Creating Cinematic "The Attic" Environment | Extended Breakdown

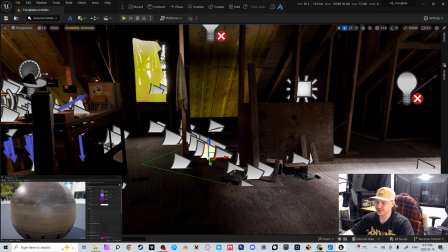245s
So this guy allows me to do a bunch of things like scattering objects and stuff like that.
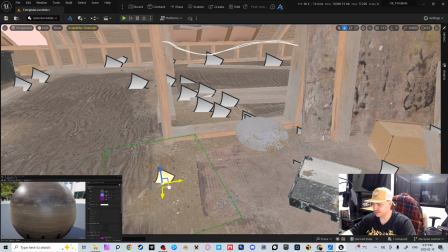250s
So if I go into unlit mode, this just helps scatter a bunch of these type of decals around other objects.
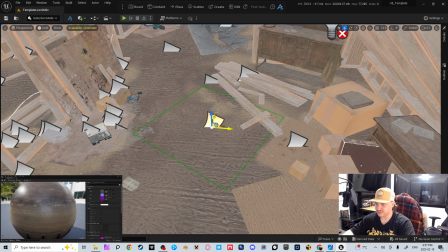258s
So that's why they spawn only in areas around objects.
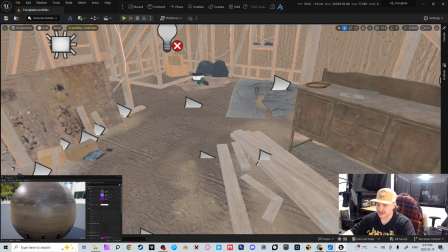262s
And yeah, some of these are hand placed, some of them are using Dash.
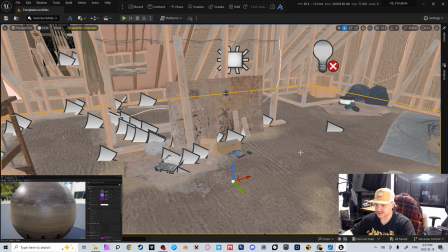268s
And then for the ground itself, this is just one big plane, and
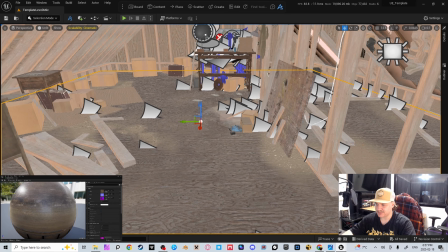274s
I used mesh paint and mesh painted on one or
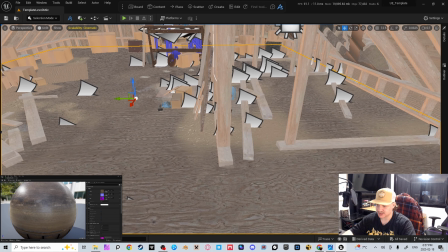278s
two different materials on top of this plywood to get a decent result.
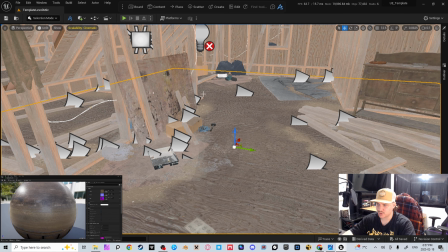283s
If I really, if I was messing with this area more, I would, go a little bit more in depth and,
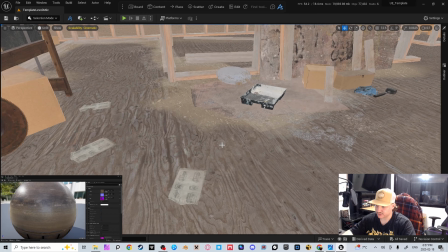290s
paint a little bit nicer and more in the grooves and use height displacement to really mess with that.
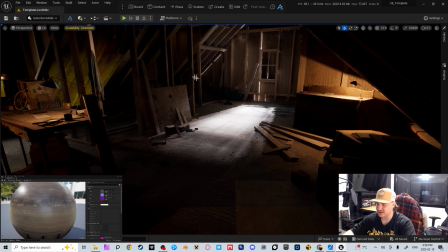297s
But I already knew that I wasn't going to have the camera see any of this really. If it does, you know, it wouldn't make a difference. If you know, you see right here, it looks completely fine. So I didn't worry about that.
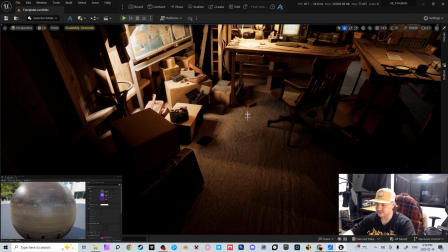310s
Same with under here. I wanted it to be all dirty and dusty, but my camera wasn't going to see any of that.
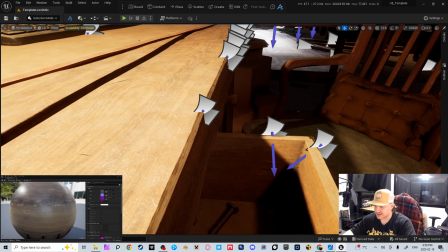317s
Yeah, other decals I used were just on the edge of this desk and stuff, where I thought the wood was too sharp.
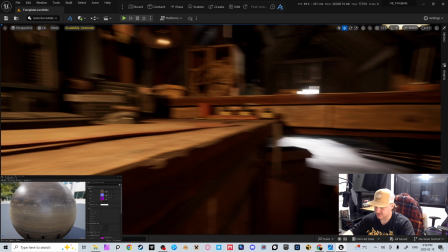324s
I just wanted to, you know, really mess it up and stuff.
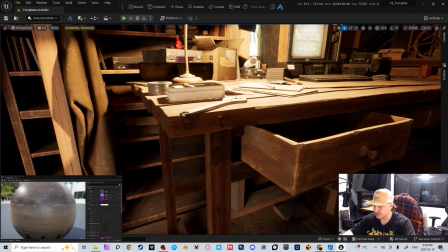329s
And same with on this little drawer here on the edge, and on the edge here,
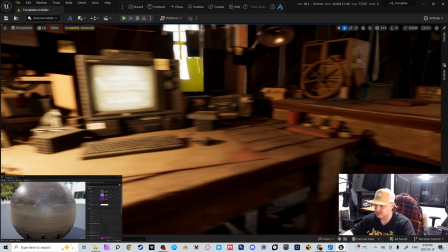334s
up on this edge, you know, really just kind of dirty it up, make it less sharp.
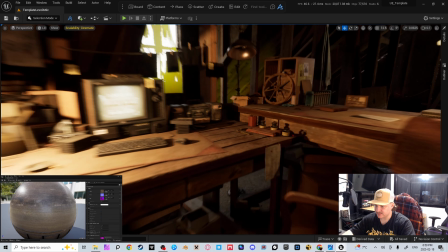341s
And then, you know,
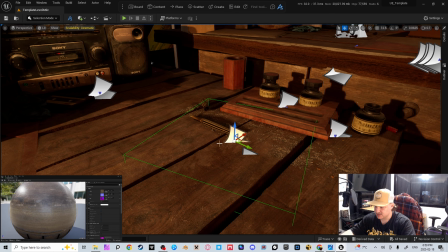344s
using some decals up here to add just little bits of grime and stuff, nothing too crazy.
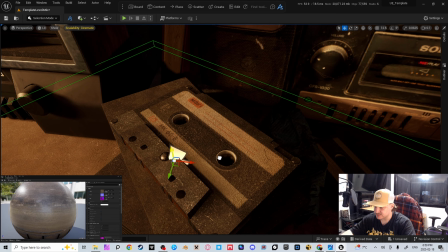353s
Little bits of grime here.
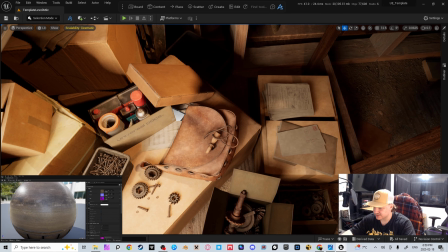359s
And then some decals that were like paper decals and stuff like this.
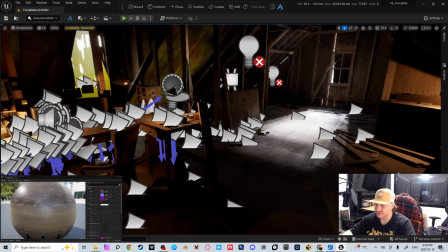364s
So yeah, I used a bunch of decals here mixed with mesh paint to get a good result.
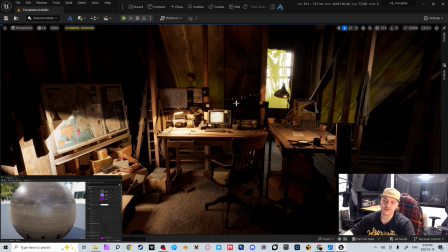370s
Next thing I wanted to go over is actually lights.
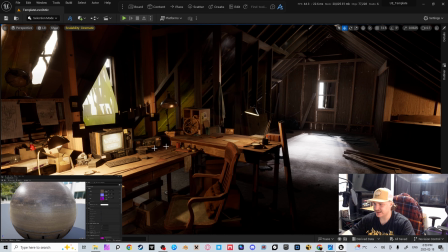374s
So as you can see in this project, I have technically a couple different lights here.
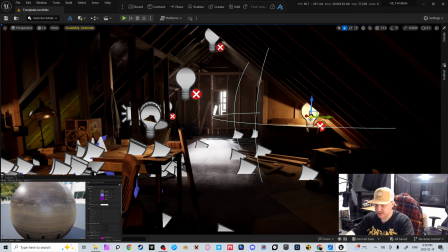381s
I have this desk lamp back here that is, you know, adding light to back here.
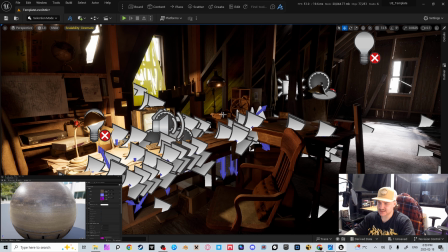386s
I have this lamp over here that's adding some light to this table. This lamp over here that's adding some light to this table.
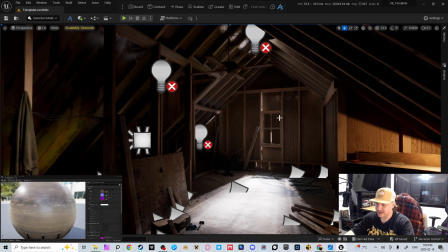395s
And then I'm lighting in from outside from a
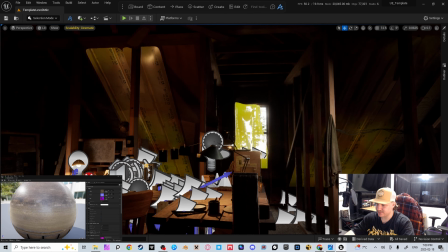402s
HDRI, which is bringing some light in through here, but very little amount, especially with this cloth that I put over this.
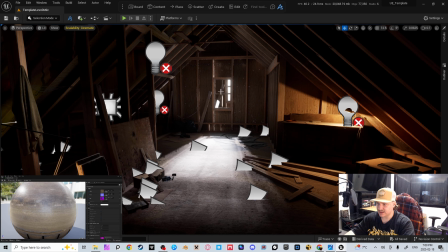407s
It's a lot less. And then this window is also bringing in some,
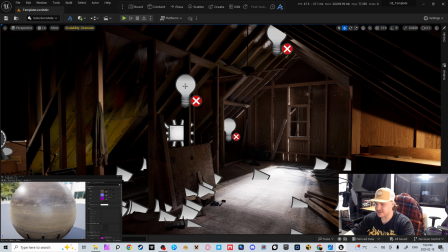414s
but I also used extra lights to get more results.
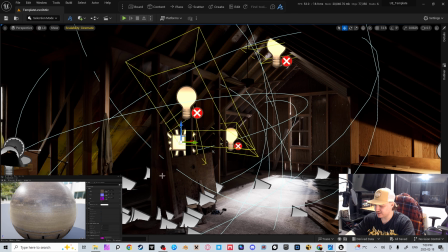419s
So for example, if I remove all of these, you can see this area gets a lot more dark.
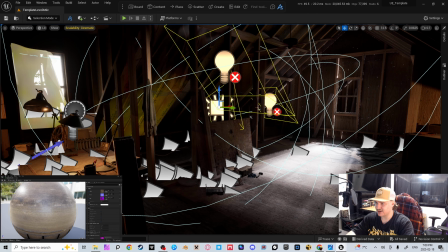425s
And obviously this is lit mode, so, you know, it's not as good of a, you know, showcase.
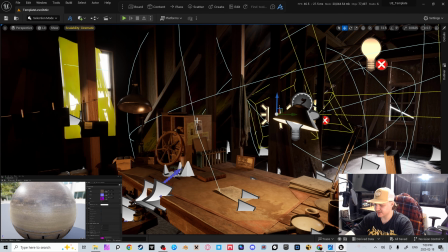434s
But they are making these areas more dark, and especially on this little guy here, it does add a lot in especially path tracer mode.
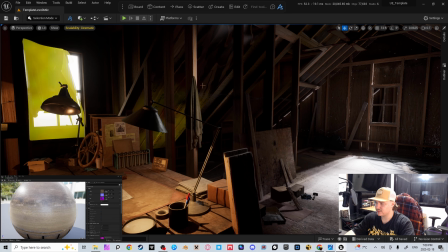443s
So if I go like this, select them all,
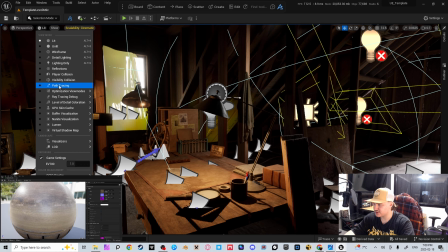453s
and let me go into path tracer, delete them.
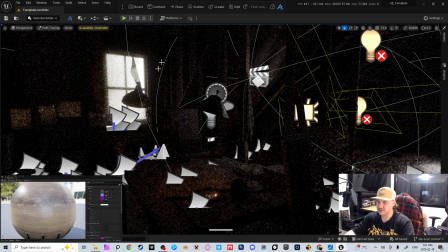459s
You can see how dark this gets now. So this adds a lot of those like highlights, as if the window light's bringing all this in.
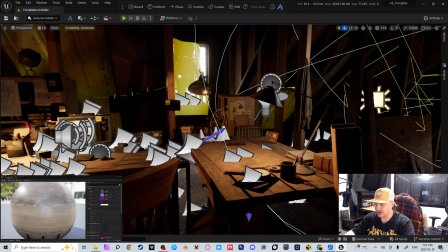469s
So a lot of light painting there.
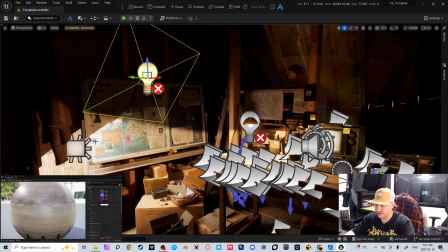471s
And then in this corner, you can see we have one light here, another one here, that are kind of compensating, because if I
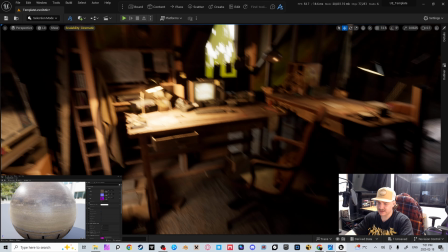482s
go like this and I delete this guy, you can see it's adding a lot of light to over here and to the edge of this desk and stuff here.
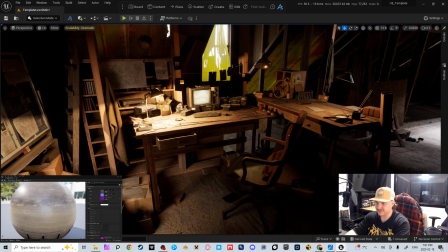490s
That's really making it feel like it's glowing over here.